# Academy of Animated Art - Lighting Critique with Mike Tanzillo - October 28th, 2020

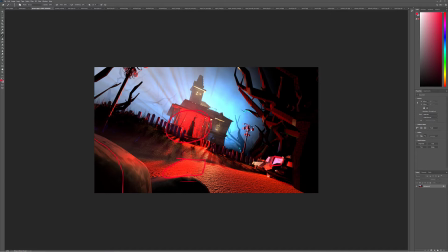So I would just make those a lot darker, especially that one back there too. But yeah, I think that's where I would go with this one. I see where you want to head with this, but I think we just need to kind of balance out the difference.
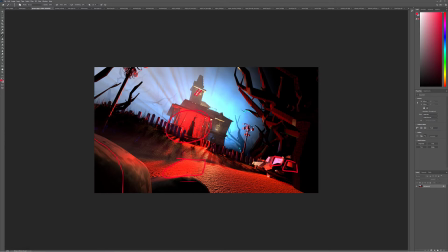And then you can also feel free to try a version without these lights on, because I think just having the red and the blue may be enough to really tell the story that we're looking for.
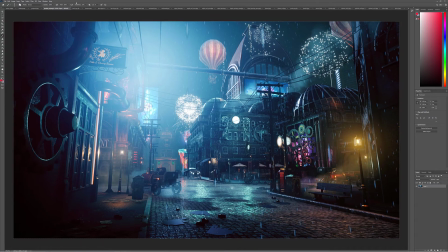So Jordan, you brought this image to my attention as a possible reference. You said you really liked you were responding to the crispness of it.
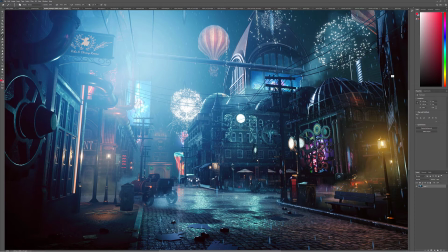And what that crispness is just like basically good contrast and lots of value. So we've got the nice bright whites, the lighters in here, and then the nice dark value. So like a full value range. I kind of said offhandedly that there are some issues with this image.
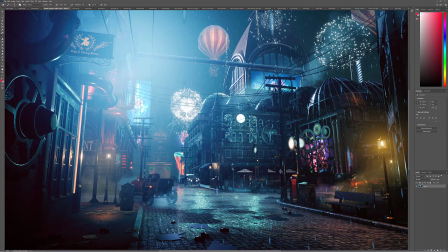And And Jordan just asked for me to elaborate a little more. And there are a few things. Number one was just like these dark patches in the street. Like, I'm not sure if, like, I think they're just supposed to be like wet and dry areas, but they're just not reading as that to me.
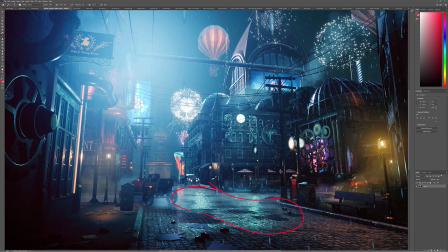It just feels splotchy. Also, like, this amount of haze is just kind of haze for haze sake, and it's really close to the camera. Like, it's in front of this pipe.
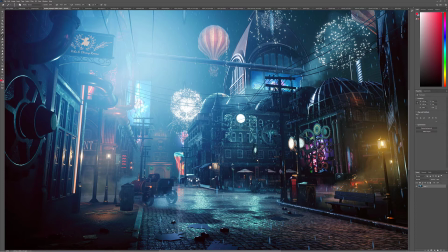So like this is very lifted dark values, while what we're seeing like back over there, you know, a full block away is much darker. The shards of things down here on the ground are, I think they're cardboard boxes, but they don't look like cardboard.
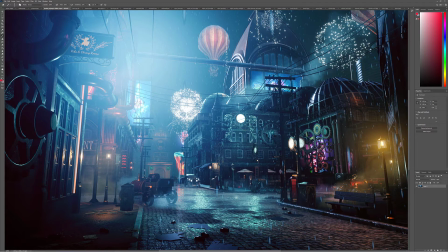They almost look metallic. And then like the position of the firework over top of this building is kind of throwing me off a little bit. And it's really just like, and the bigger one to me is just like the
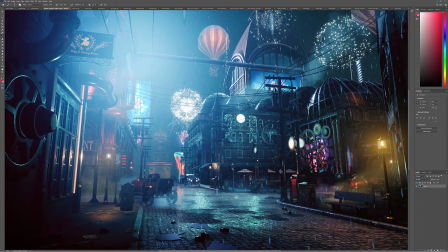hierarchical structure of the dark points in this image don't really make sense. Like I was talking about this haze here. So like, you know, usually you want your image to be like darkest near the foreground and kind of step back into space. It gives a viewer a real sense of depth and a real understanding of this space, where this one's kind of breaking that down a little bit.
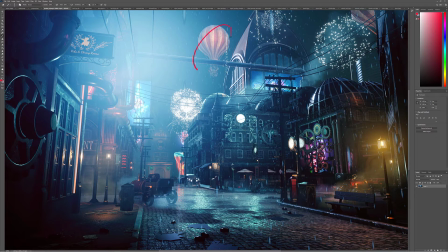And then there's like, you know, fireworks over top of balloons and stuff. That's kind of breaking that. Like, I'm not getting a good sense of how far deep everything is in this space. So that's like my little critique of this one. Again, I don't, you know, as I said to Jordan, like I don't like to critique
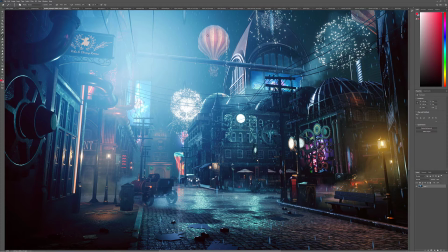people's work that didn't ask for it, but that's, you know, just as an artist kind of going through something. There are a lot of really beautiful elements to this image. Like another one too is the way like these headlights,
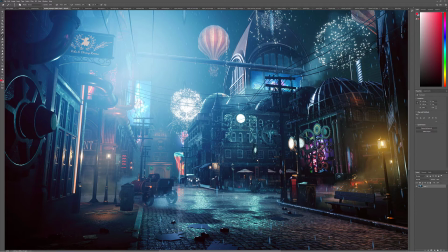I mean, I guess they're here, but like then there's this light here, but like I'm just not seeing the headlights on the ground, right? Like the headlights just aren't doing their job really. Maybe it's just an old car, but that would be my breakdown on this image.
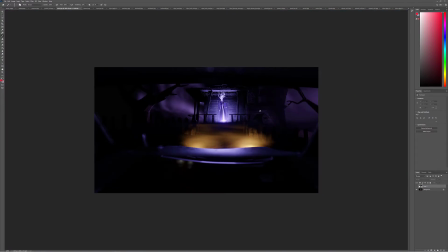Kat, great stuff, making lots of progress. I love it. These look a lot better, and they're not quite as distracting, but I was just realizing they're a little, like they're not reading as dashboard lights.
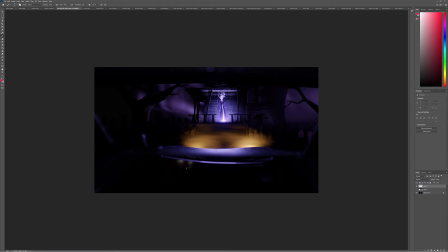They're reading as just kind of like reflections or something. And I think that's fine because it is out of focus here. So I would just to kind of communicate the space a little more, make them a little bit broader, and don't allow the bright point to get as bright as that.
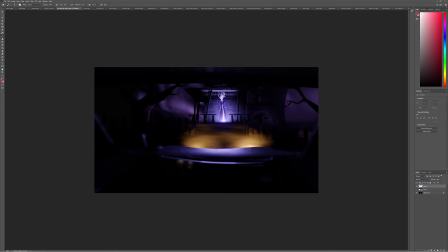Like this has got, you don't see how this is like a nice broad roll off. Just keep that here, like it's hitting the dashboard, and then maybe just add like a little bump map in there or something just to kind of break it up. But I think what you're trying to do is smart. I just think it's a little bit, it's just a little tight and a little distracting.
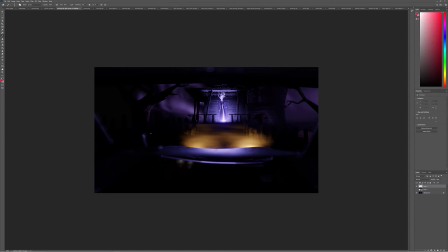Blur up the edge of, like, do you see how there's like a haze over top of it, but I still see this crisp edge? We don't want to see that crisp edge. Then it just kind of feels like haze. I think she's looking great. I think she's spot on.